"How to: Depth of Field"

Depth of field is a wonderful thing, but sometimes people can abuse it. So today I'm going to show you how to manage your depth of field so that your pictures and videos come out looking great. The depth of field, or DOF as it's sometimes called, is determined by four factors. 1. The camera to subject distance. 2. The lens focal length. How much you're zoomed in. 3. The lens itself. Do you have a Canon lens, Nikon lens? It all matters. 4. Finally, the f-stop. The f-stop is also known as the aperture. The aperture is something inside your lens.
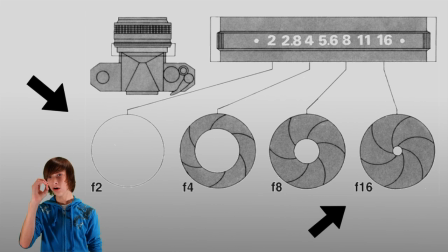It's a circle that gets bigger and smaller depending on your settings.
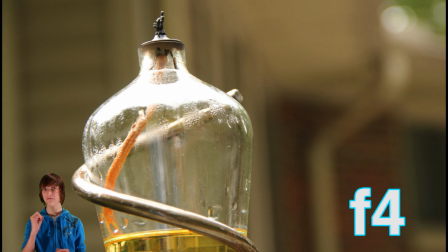This picture was shot with the aperture set at 4, the biggest aperture on the lens. As you can see, the subject of the picture is very separated from the background.
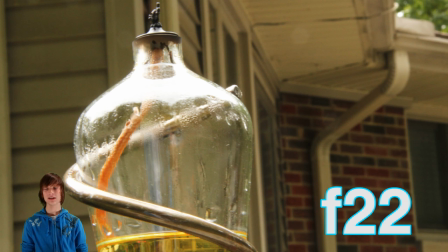And in this picture, I have the aperture set at 22, and you can see that the background distracts you from the subject, and there's not much isolation. But what does depth of field actually do? Well, depth of field has multiple purposes, but the main one is to separate the subject from the background and not create distraction.
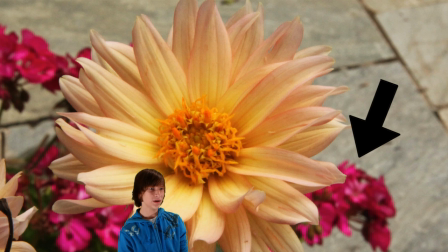As you can see in this photo, I turn the aperture up to f22, but the pink flowers in the background are distracting you from the subject.
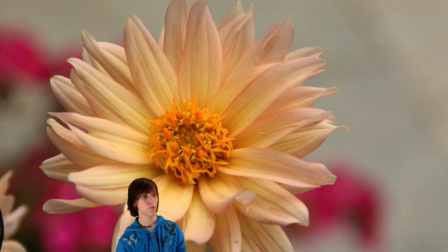So, I turn the aperture all the way up to F4, which in turn creates a blurred background, which isolates the subject. It creates less distraction in the background. But sometimes people outright abuse depth of field.
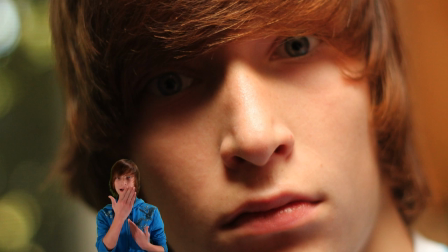For example, if you're taking a picture of a person, sometimes their nose is in focus, but their ears are not. That is ridiculous. Yeah, I understand. Some people use it for artistic effect. But in my opinion subjects should all be in focus whoa change of scenery and change of clothes anyways guys I hope you enjoyed this episode, and I hope you learned something and remember even though depth of fields can improve your movies qualities There is such thing as overdoing it all right guys I will see you next week on a brand new episode of Parker's digital revolution. Bye